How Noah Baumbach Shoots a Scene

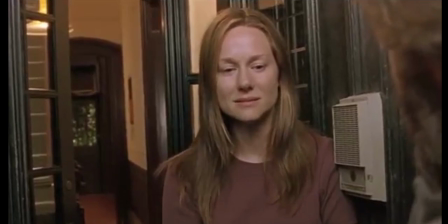[4:08]
There are many memorable scenes throughout the film, but the one that stands out is definitely where we see Jesse Eisenberg's character,
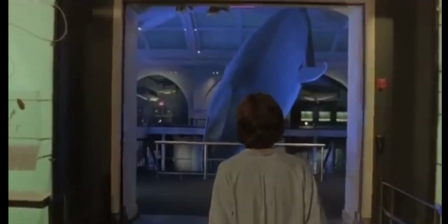[4:14]
Walt, at the American Museum of Natural History, staring at both the blue whale and the giant squid.
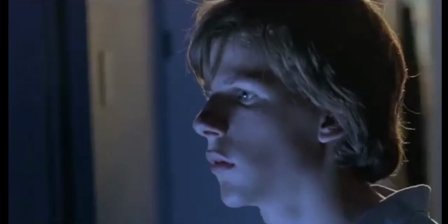[4:19]
We see him covered in a blue light, representing both the ocean, but also his isolation from his family.
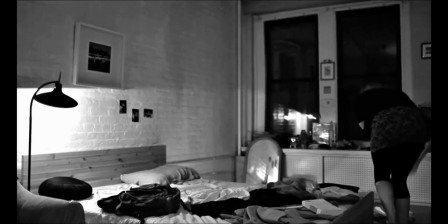[4:25]
Moving on to Francis Ha, we have a very different feeling in both the story, but also the cinematography.
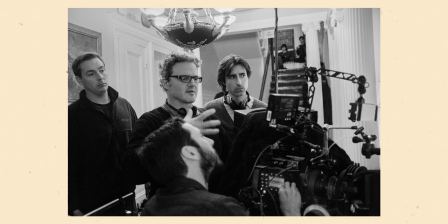[4:30]
Sam Levy was chosen for the project, this being his first of three collaborations so far with Baumbach.
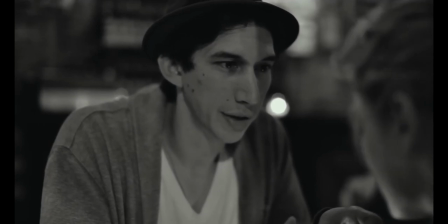[4:35]
They opted to use Canon's 5D Mark II, a peculiar option for such a film, but I'll get more into that later.
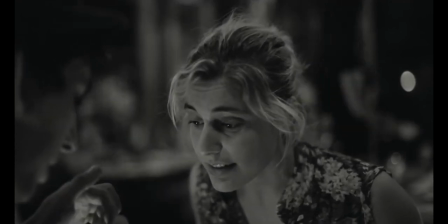[4:41]
Levy had significant prep time, allowing him to study light and test on one of the principal sets.
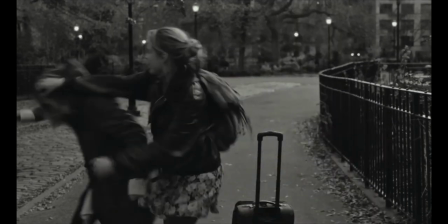[4:46]
He also used the time to test how the 5D works with the different textures, fabrics, and lamps.
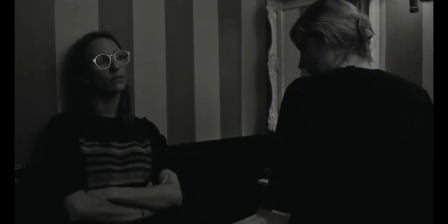[4:51]
Levy said that Noah's sense of blocking is impeccable when talking about the compositions and how a scene should be shot,
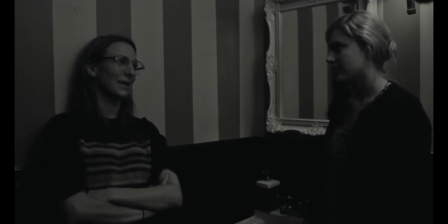[4:57]
trying to shoot each scene in as few shots as possible, and with some scenes even trying to get them all into one shot,
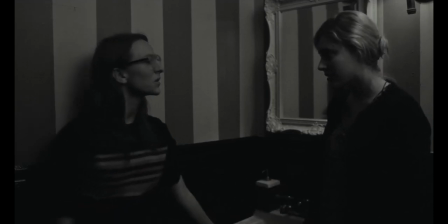[5:02]
but in a rather dynamic way.
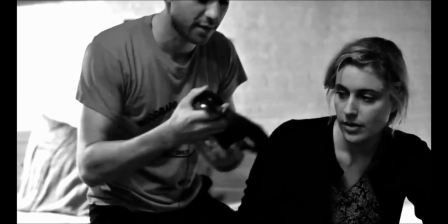[5:04]
Today, shooting in black and white is a luxury, and Levy said that the entire experience was fantastic, like living in a dream, and hopes that he will be able to do it again.
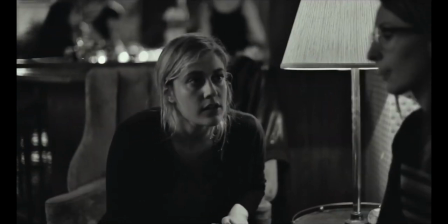[5:12]
It allows you to focus on the architecture of the shot, the shapes, and the different tones of silvery greys, ultimately making the movie timeless.
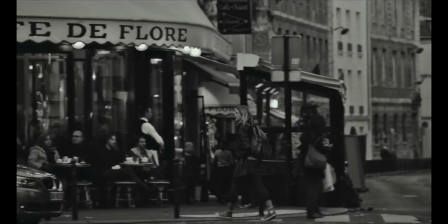[5:20]
There are too many incredible shots to count, but the scenes in Paris are the ones that stand out to me.
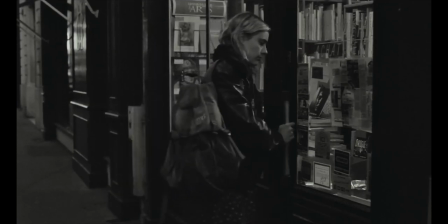[5:24]
Like I mentioned before, the architecture plays a huge part in the cinematography, and the fact that Paris is such a beautiful city already really helps to make the frame so special.
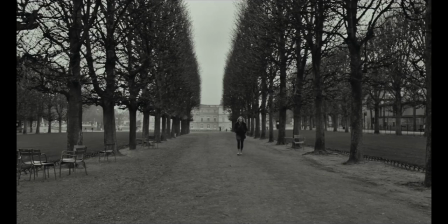[5:33]
For example, even this simple shot of Frances walking down the path with trees either side of her shows her isolation in even a foreign country.
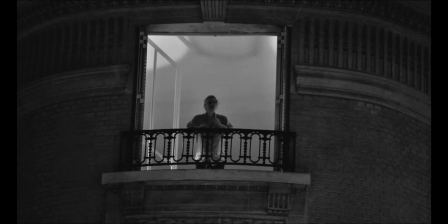[5:41]
The same can be applied to when she looks out of the window of the Paris apartment. Again, a very different film, but at the same time unique,
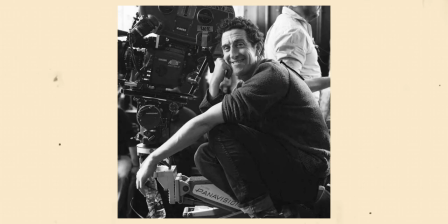[5:48]
The Merrit Stories was Barmbach's first collaboration with cinematographer Robbie Ryan, and he went straight back to shooting on film, specifically 16mm.
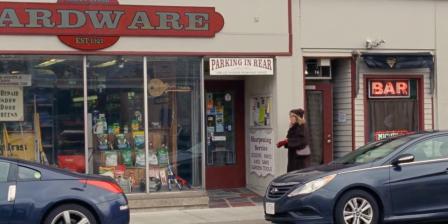[5:57]
Barmbach said that shooting on film has an emotional effect on him, and after shooting on digital, he never wants to go back to it.
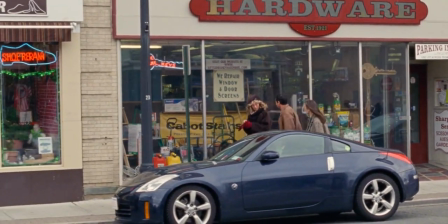[6:03]
Much like his other films, The Merrit Stories has a very natural feeling to it, with the handheld, which is much easier when using 16mm,
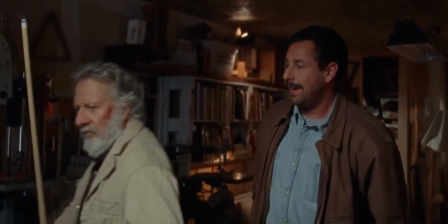[6:11]
to the inviting colours all makes for a very warming feeling.
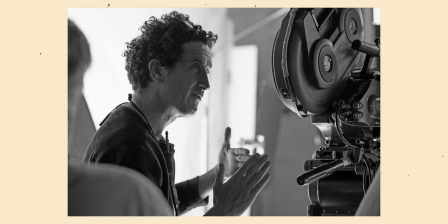[6:14]
In an interview about Marriage Story, Robbie Ryan said that a big influence on Noah is Ingmar Bergman's 1966 film Persona,
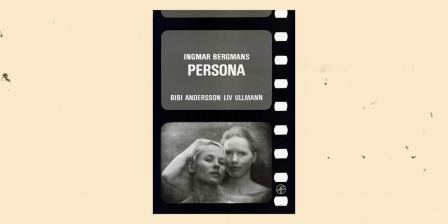[6:21]
and they tried to incorporate the layering of the faces over and over again as much as possible.
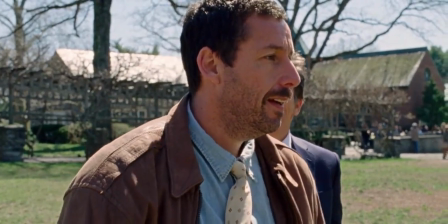[6:27]
When it comes to scenes that stand out, a definite one is that where the brothers destroy a car.
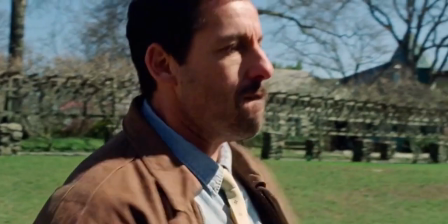[6:31]
We never go handheld in the scene, yet the dynamic camera movements make for a chaotic scene nonetheless.
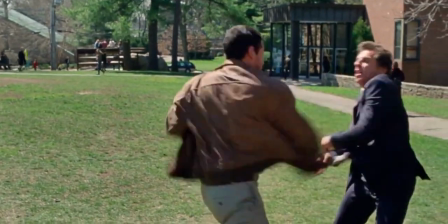[6:36]
There are a lot of subtle zooms on the characters, and a lot of fast pans and tilts to show the characters hitting the cars with sticks and rocks and anything that they can get their hands on,
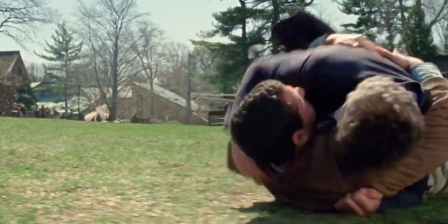[6:45]
paired with the Randy Newman's piano in the background, makes it both an intense yet moderate scene.
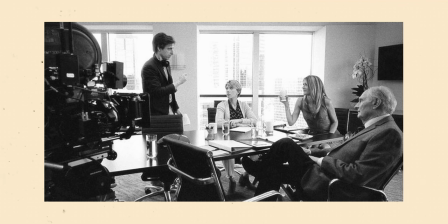[6:50]
Again working with Ryan, Barmbach decided to shoot Marriage Story on 35mm, which Ryan was thrilled about.
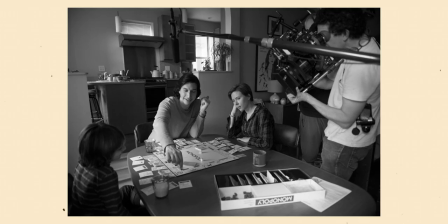[6:56]
As they had worked together on the previous film, Ryan already knew the style that Barmbach was going for.
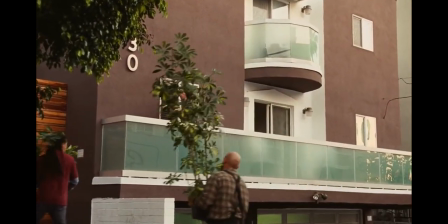[7:01]
With the motivated camera and use of a dolly, which is difficult when the majority of your film takes place in a court or an apartment,
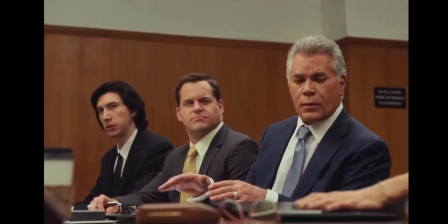[7:07]
they again opted for the approach of shooting the film in a natural way, using motivated lighting.
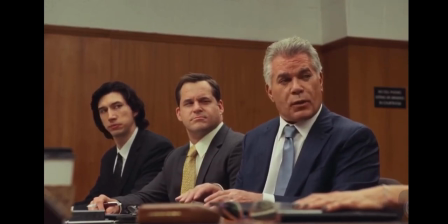[7:12]
Much like the Marrowit stories, they used Persona as an influence as Barnbuck was very keen on the compositional use of faces.
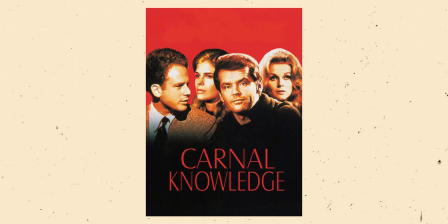[7:19]
They also took reference from Mike Nichols' carnal knowledge for their use of spotlight to reveal a character,
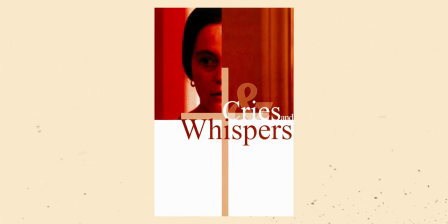[7:24]
and again Ingmar Bergman for his film Cries and Whispers for its use of atmospheric natural light.
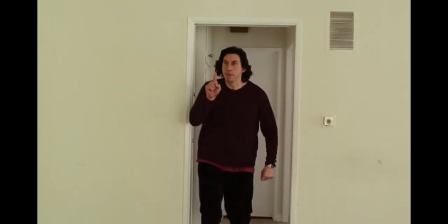[7:29]
The most memorable scene in the film is probably that where Charlie and Nicole have their big fight in his new apartment.
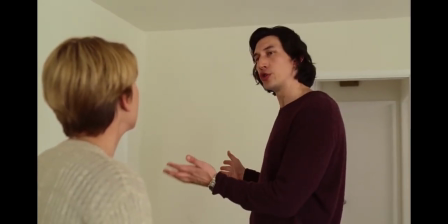[7:35]
For the first minute, we stay in medium close-ups until they are fully screaming at each other, where we then have close-ups on both characters.
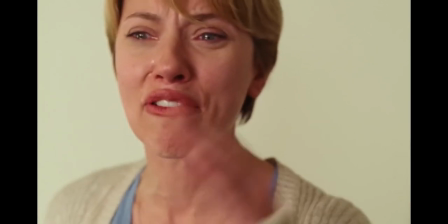[7:42]
The use of centre framing and close-ups all add to the intensity of the scene.
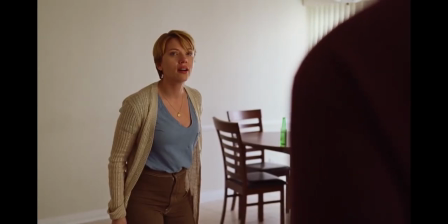[7:46]
We are also never fully handheld, there are tilts and pans that keep the characters in frame, but this scene is all about the performances and Ryan captures them in an incredible way.
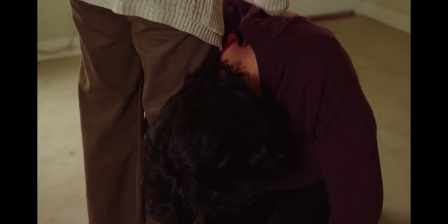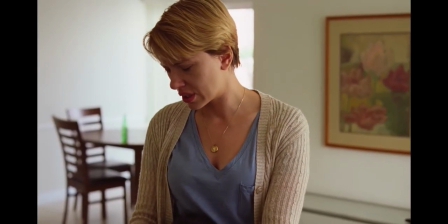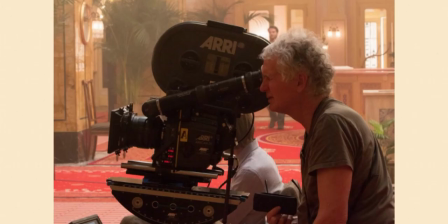[8:10]
On the Squid and the Whale, you have been opted to use the Aeroflex 16 SR3 with a size super speed lenses.